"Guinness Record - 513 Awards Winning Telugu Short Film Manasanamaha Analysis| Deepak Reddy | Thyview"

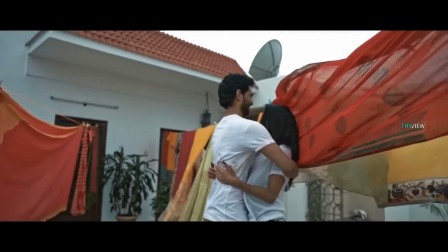2s
Can you write a story that's so familiar but still make it fresh by giving a unique spin on it?
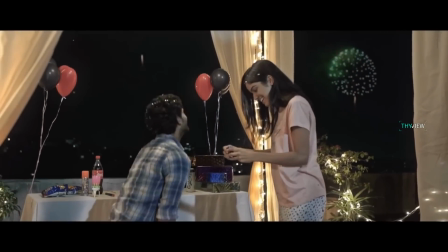7s
Can you write every scene in a cliched way and still manage to give a special feel?
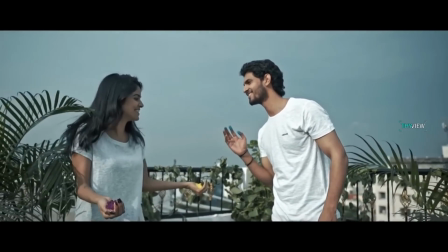12s
Can you make a film that respects audience and craft at the same time and impress everyone?
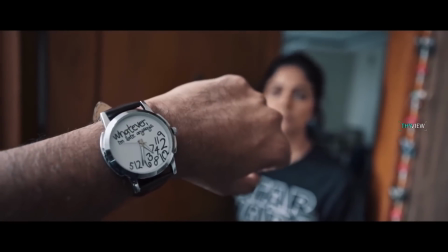17s
Can you surprise the audience with each scene even though it's predictable? Predictable in the sense like we are familiar with how the characters will be and how the dialogues are.
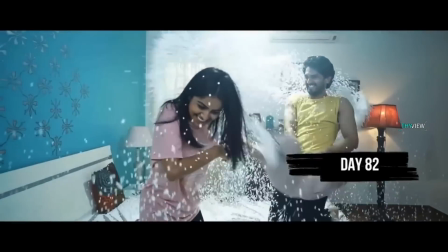25s
Can you make a film that follows the rules and that breaks the rules at the same time?
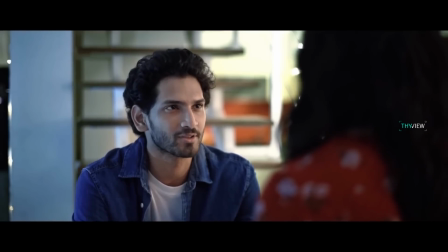29s
Have you ever felt that the characters' dialogues are way too normal for their own good and there is nothing special about it but still manage to enjoy each and every line of it?
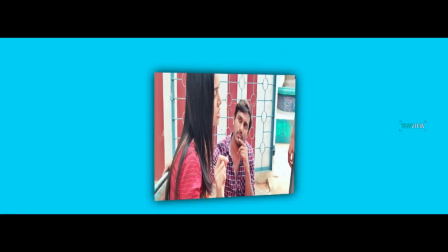38s
Well, this short film made me feel all those things. The director finds the unfamiliarity in familiar things and surprises you all along.
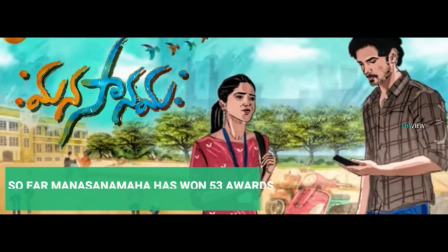45s
Recently, Manasanamaha has become one of the most shared short films on social media.
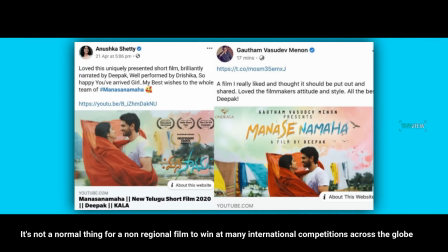50s
From normal audience to celebrities, it is a short film that everyone genuinely supported. This short film has won many awards.
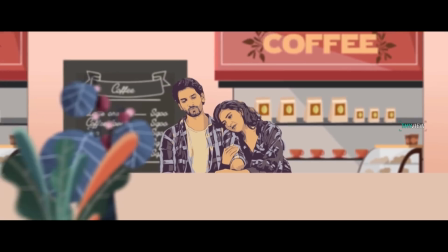56s
Liking the concept, even Goutham Menon released it in Tamil. The reason behind this huge support and acclaim is the fresh feel it gives and its detailing. So today, let's talk about the detailing in Manasanamaha. Let's begin with the title.
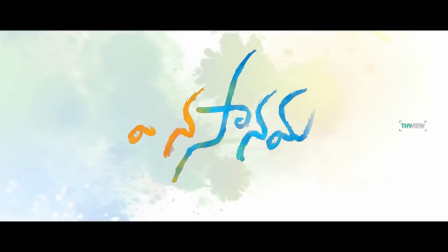69s
Manasanamaha is a palindrome, which means salutations to the mind. The basic concept is what goes around comes around.
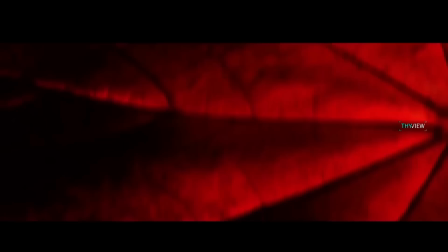76s
The director did a really interesting job of paralleling our hero's story with the sun as it goes through different seasons. There are 3 seasons in our Surya's life. Chaitra. Chaitra always spices up the conversations with quarrels.
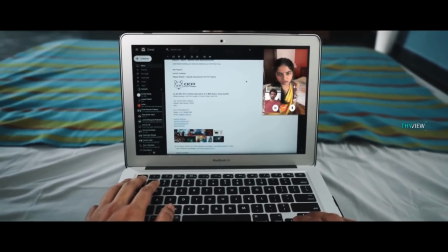87s Yeah, that's okay. No problem. అవును నీకు ఓకేనే మాట్లాడు అని అడిగితే ప్రాబ్లం కానీ మాట్లాడలేను అంటే ఏముంది
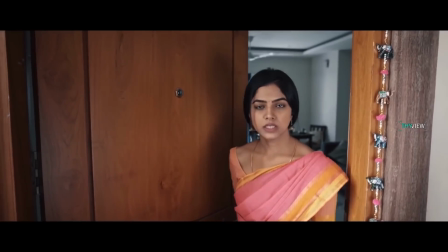96s ఎంజాయ్ నీ నుండి ఎక్స్పెక్ట్ చేసా చూడు.
Colors that she uses throughout her entire arc are pink, yellow, green.
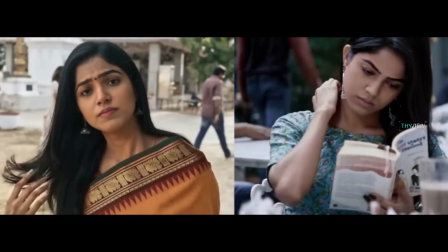103s
If you look closer, all the colors used here are warm colors representing the summer.
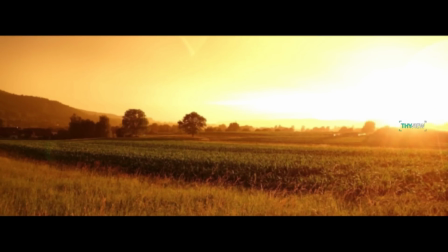107s
Summer usually lasts approximately 198 days and Chaitra Masam covers most of it.
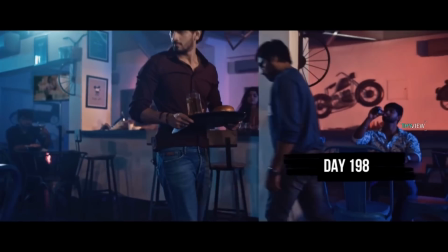112s
And in the same way, Chaitra's love story is also 198 days. Varsha. Talkative and dominating.
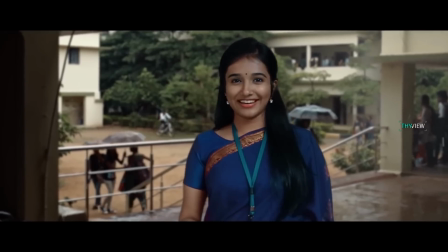118s
Our hero here is an immature teenager. Basically, when it rains, the sun is hidden behind the clouds.
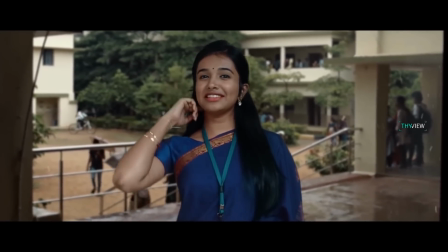123s
Similarly, in this story, Varsha dominates the hero. She is so strong that she overshadows the hero.
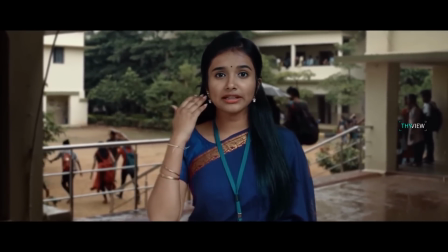128s First time saree kada chaala bagundi. నా న్యూ ఇయర్ రింగ్స్ కనపడలేదా, ఐబ్రోస్ చేసా కనపడలేదా, బొట్టు పెట్టుకున్నా, మేకప్ తెలియలేదా?
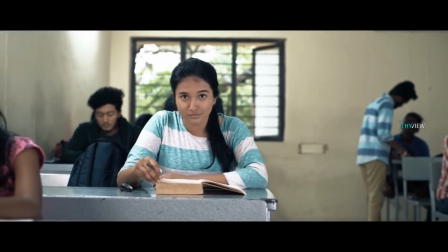137s
Varsha is represented with cool colors like blues and greens mostly, even the saree she dons.
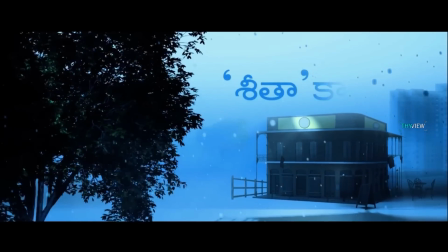142s
Sita. During winter, we crave for a little bit of sunlight. Similarly here, our hero might end up with that girl.
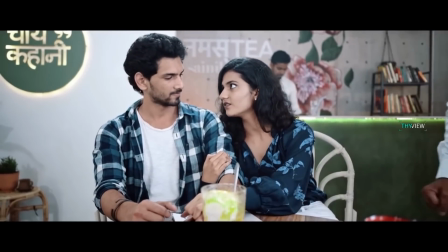148s
So, story ends on a note with Sita because there is a chance for them, because they complement each other very well.
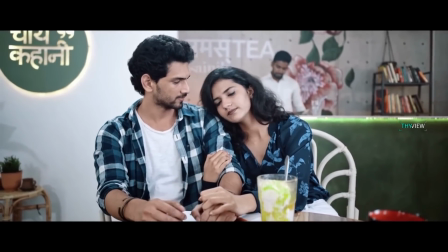154s
Sita is shown mostly in pastel colors. Set up in Chai Kahani, the director wanted to tell the stories over a cup of chai.
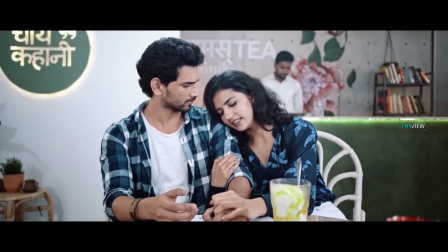161s
Symbolically, artwork is done to show that these are chai stories.
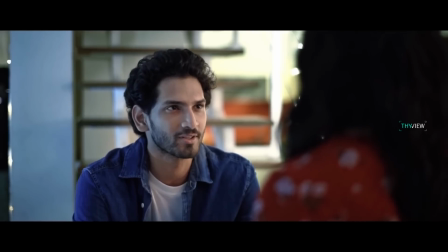164s
The theme of Manasanamaha is, no matter how the ending is either sad or happy, but the beginnings are always happy.
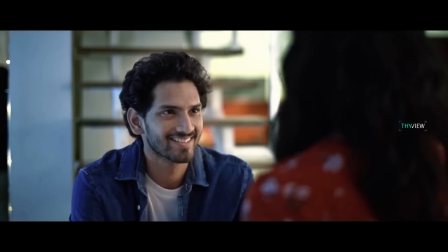172s ఒక లవ్ స్టోరీ చెప్తున్నారు అనుకోండి, హ్యాపీ ఎండింగ్గా సాడ్ ఎండింగ్గా అని అడుగుతారు,
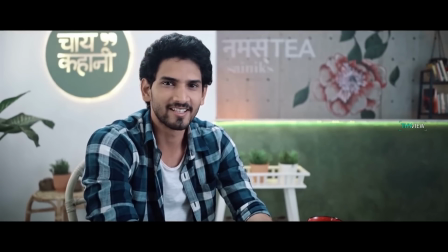176s కానీ బిగినింగ్ అడగరు, ఎందుకంటే ప్రేమ మొదలయ్యేదే హ్యాపీనెస్తో.
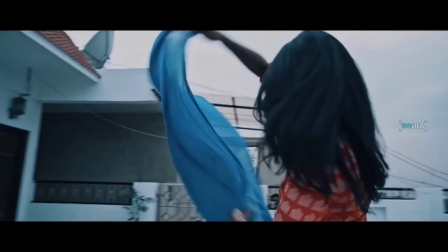182s
That's why our director wanted to show the story in reverse. When the story is going in reverse, it stops with Varsha with this dialogue.
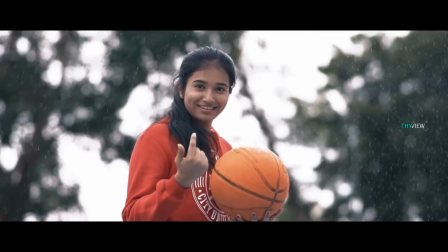189s అందరి జీవితాలు ఆకుండా ముందుకో వెనుకో వెళ్తుంటే నాది మాత్రం ఆ బుగ్గ సొట్టలో ఇరుక్కుపోయిన టైం అది.
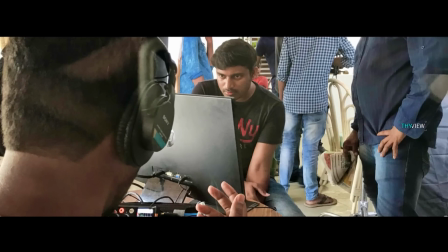197s
The director narrated the story in 3 unique ways. First, the point of view shots.
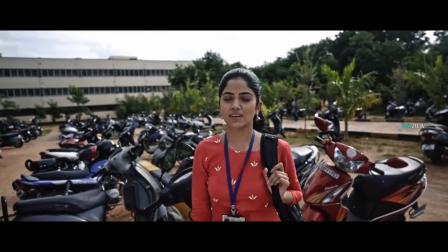202s
They put us in hero's shoes, which makes the story more relatable to the audience so that we see the story through his eyes.
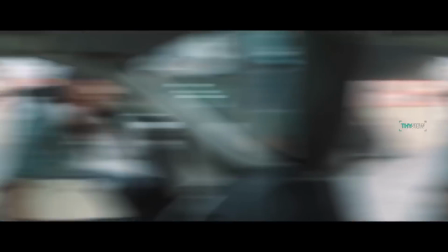208s
Here, in the POV shots, the transition between the shot to shot is really brilliant.
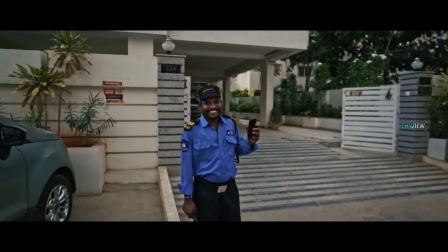212s
This shot has no visual transition, but he hints with a temple bell ring sound before he opens the shot.
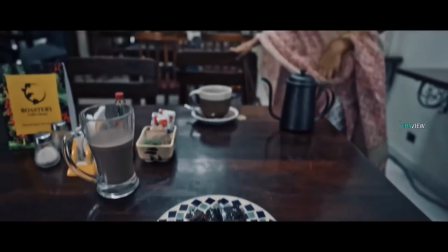218s
From hero removing his bedsheet to playing in the cricket ground, and we even hear a coffee sound and the scene is perfectly transitioned into the coffee shop.
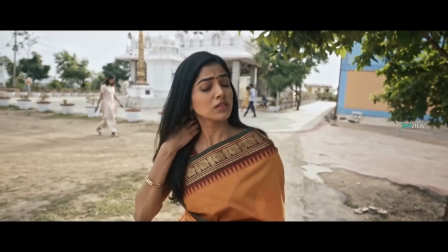225s
The next 2 shots with a car key lock sound.
Yeah, correct.
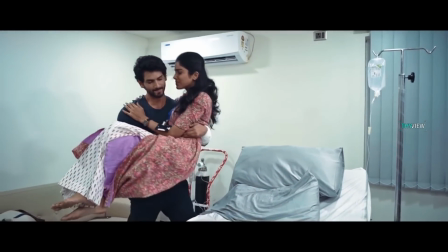230s
Second, reverse storytelling. The way how the hero starts with his sad moments and ends with the happy ones are perfectly told with the reverse storytelling method.
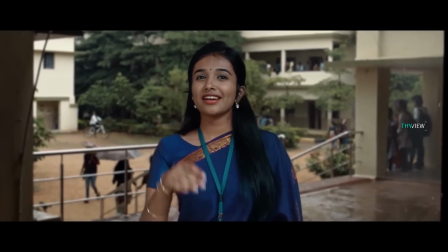238s
Third being Varsha's story. Varsha's story looks different because the images in the background are in reverse, but the story progresses normally in the foreground.
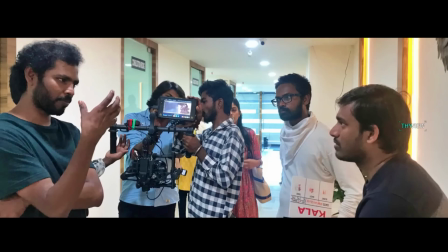246s
Director wrote every frame and shot in very detailed manner.
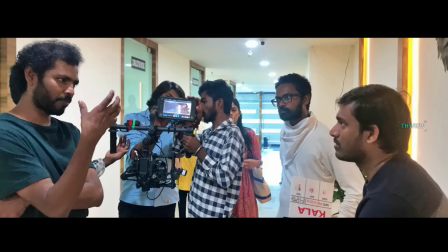249s
He proved that even the smallest of the objects in a frame can be used to tell a story. Reverse shot starts with the tears.
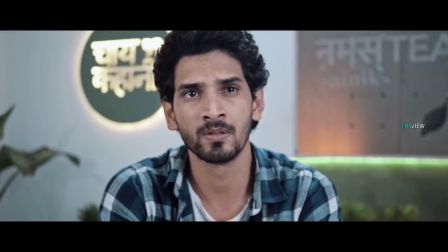255s
As the narrator becomes emotional, there is an angle change, and now he is telling the story not to the audience but to someone who is sitting before him.
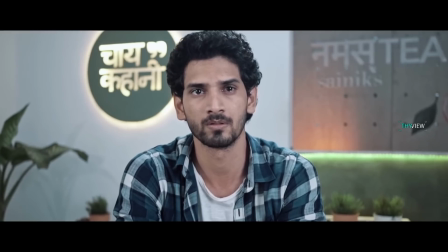262s
And he is intentionally craving for some care and belief. The teardrop here is being used as a lead transition to the reverse story that is about to start.
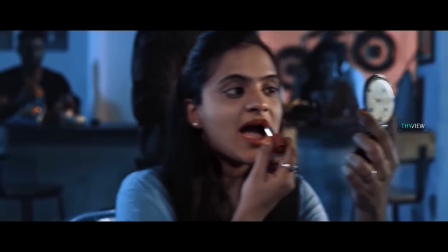269s
He begins the story with the last day, that is the day 198. Every dialogue and action here is in perfect sync.
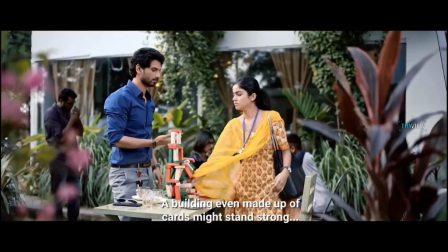274s
Here in this scene, as the hero starts to mention about the dreams being shattered, you can see Chaitra destroying the building blocks the hero was playing with.
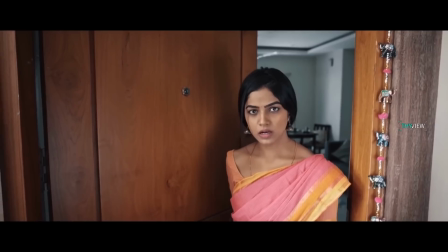281s
Our hero, who is late at the beginning, is waiting for Chaitra in the end. In the beginning scene where the hero is late, Text on the watch denotes the scene. At the beginning of the Chaitra story, the leaves are red and beautiful, but when the story is in the day 198, the leaves are dried up.
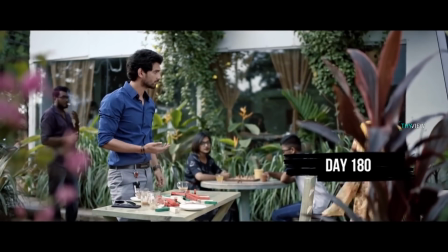294s
This shows that the Chaitra Masam has ended. Not only for the transition, but the director used the leaves to tell the story.
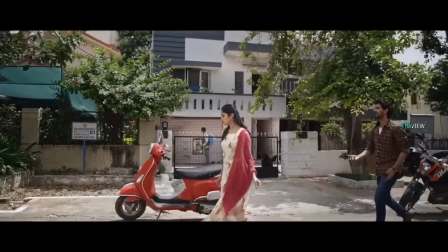300s
Even in this shot, as the leaves are falling down from the tree, Chaitra is also losing her hopes on Surya.
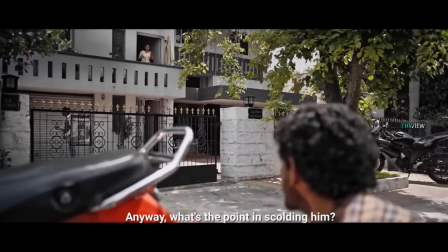305s
During this dialogue, the thread in Chaitra's house is cut.
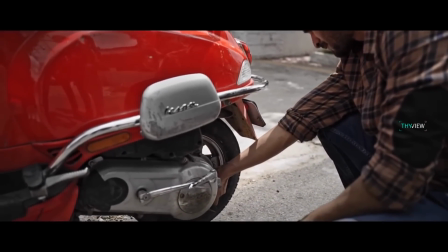313s
Director synced the sound from the tire getting inflated to the air coming out of the balloon and took the scene really forward.
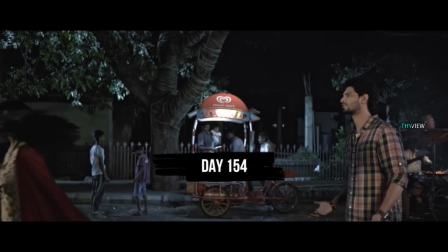319s
When Chaitra slaps Surya for doing a mistake, a balloon is popped in the perfect timing.
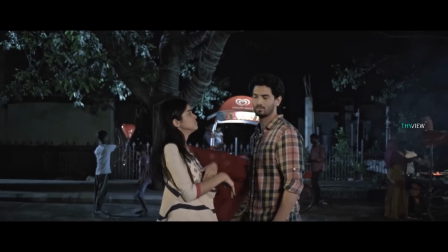324s తెలియక చేస్తే పొరపాటు, కానీ తప్పుకి పొరపాటుకి శిక్ష మాత్రం ఒకటే.
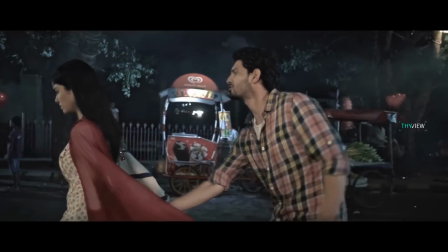329s
Showing Surya's mistake, slowly the story moves forward to day 143.
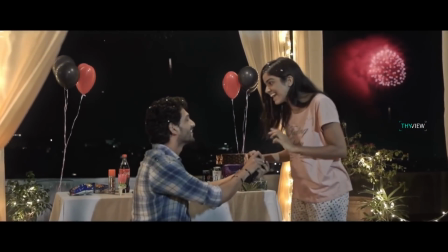333s
When Surya proposes to Chaitra on her birthday with a ring, she asks him to quit drinking as a gift.
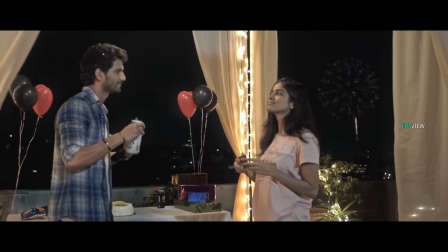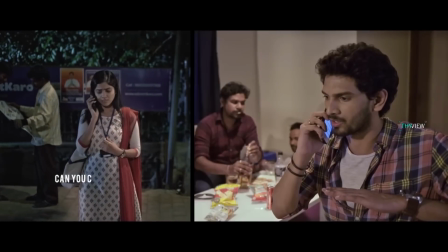345s
But that promise gets broken unknowingly as his friend mixes alcohol in his drinks.
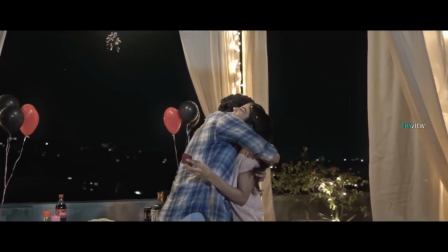351s
Even here, as hero gives her the ring, shots are fired in the background.
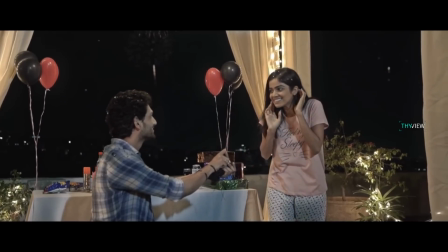355s
One more small detailing for us to notice is, as Chaitra is awake at 12 am, we can see a feeling sleepy sign on the t-shirt that she is wearing.
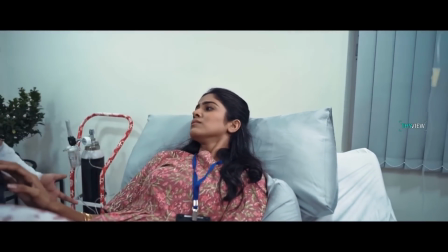362s
Cut to another day. The scene starts with Chaitra lying on a hospital bed, but it is actually Surya who is hospitalized.
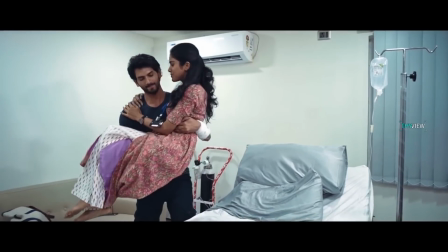368s
Director used the reverse effects in a very tricky manner here.
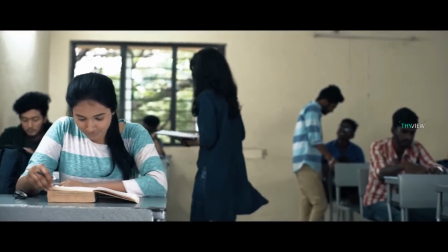375s
The design sounds separately for every story. When it comes to Varsha's story, music is tad bit different.
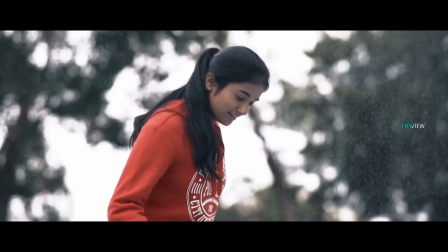381s
A special theme to suit that particular time period. There is rain in every shot in which Varsha is in.
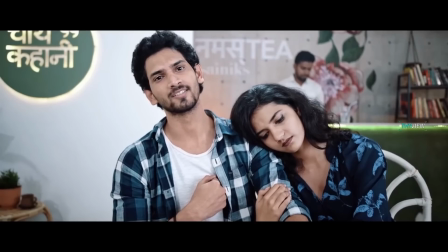386s
In this shot, it shows that hero, despite of getting wet, tries to keep Varsha from the rain. The story ends in the hero's perspective and focus moves to a little girl sitting near Surya in the cafe.
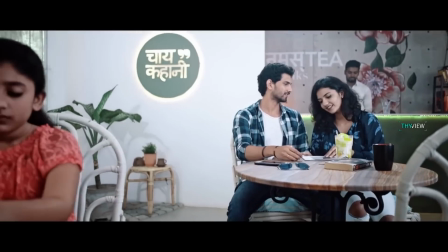395s
Till now, we have only seen Surya's perspective, and that's where the little girl says, ఆగండి
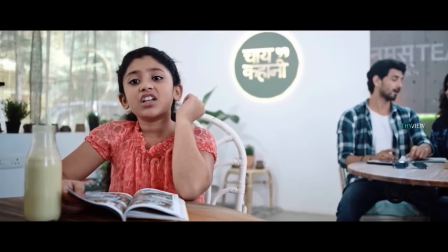404s డిఫెన్స్ లాయర్ లాగా ఆయన గురించి ఆయన బాగానే సపోర్ట్ చేసుకొని చెప్పుకుంటున్నాడే.
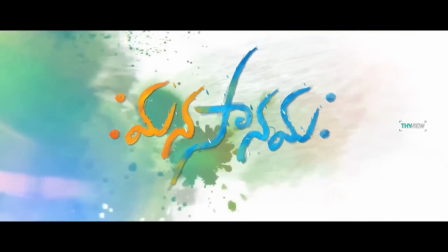411s సారీ లేట్ అయింది. No problem.
Director used total frames during the titles, allowing us to see what the hero is doing during the POV shots.
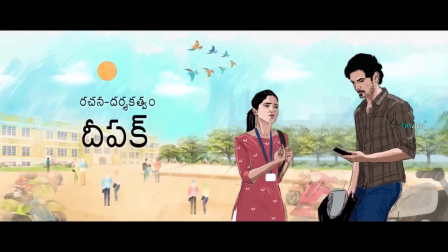419s
We think that Chaitra is quarreling from the beginning, but in this shot we get to see the hero is on his phone or is checking out other women while Chaitra is speaking to him.
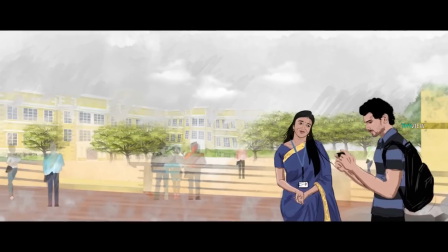427s
He doesn't give attention to people in front of him and instead plays games. Kudos to the entire cast.
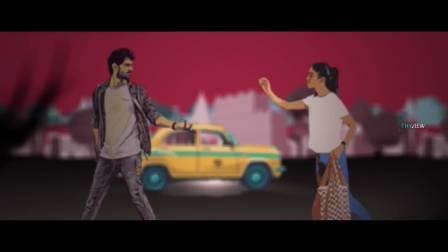432s
Viraj, Drishika, Valli Raghavendra did their absolute best. Another biggest asset to this short film is the technical team.
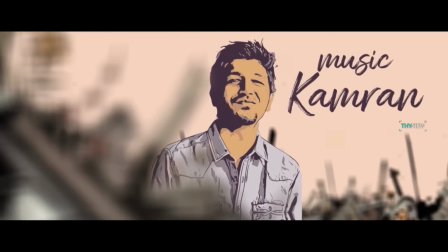438s
DOP Raju with his amazing shots, Kamran with his soothing music in sync with Manisha's beautiful vocals makes this short film worth remembering.
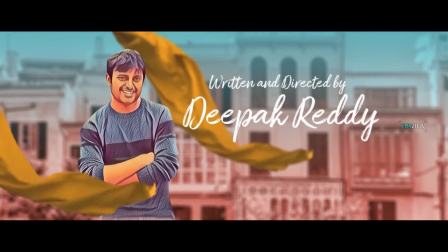446s
And finally, the main man, director Deepak Reddy. He brings his own style of storytelling into the movie.
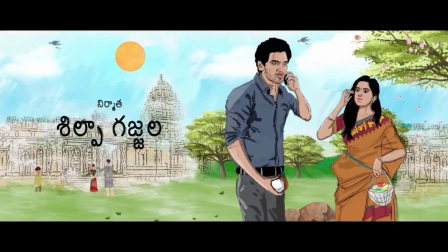451s
Romantic short films or movies are often very stereotyped. He managed telling a simple story in very unique way with nothing short of just sheer brilliance.
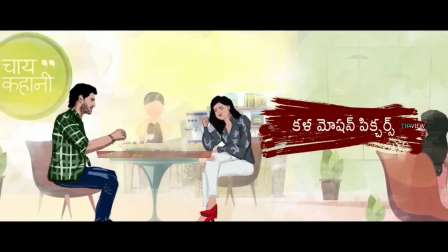459s
In the end, they gave us a small hint while showing the girl's perspective saying, "See you soon in theaters."
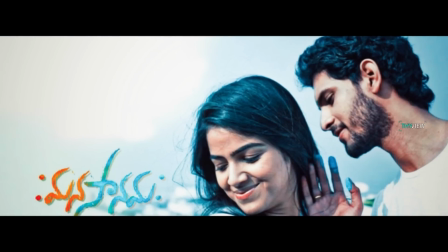464s
So we can expect to see heroine's perspective also. Honestly speaking, I'm really excited and can't wait to watch the movie on the big screen. Signing off, Team Thyview.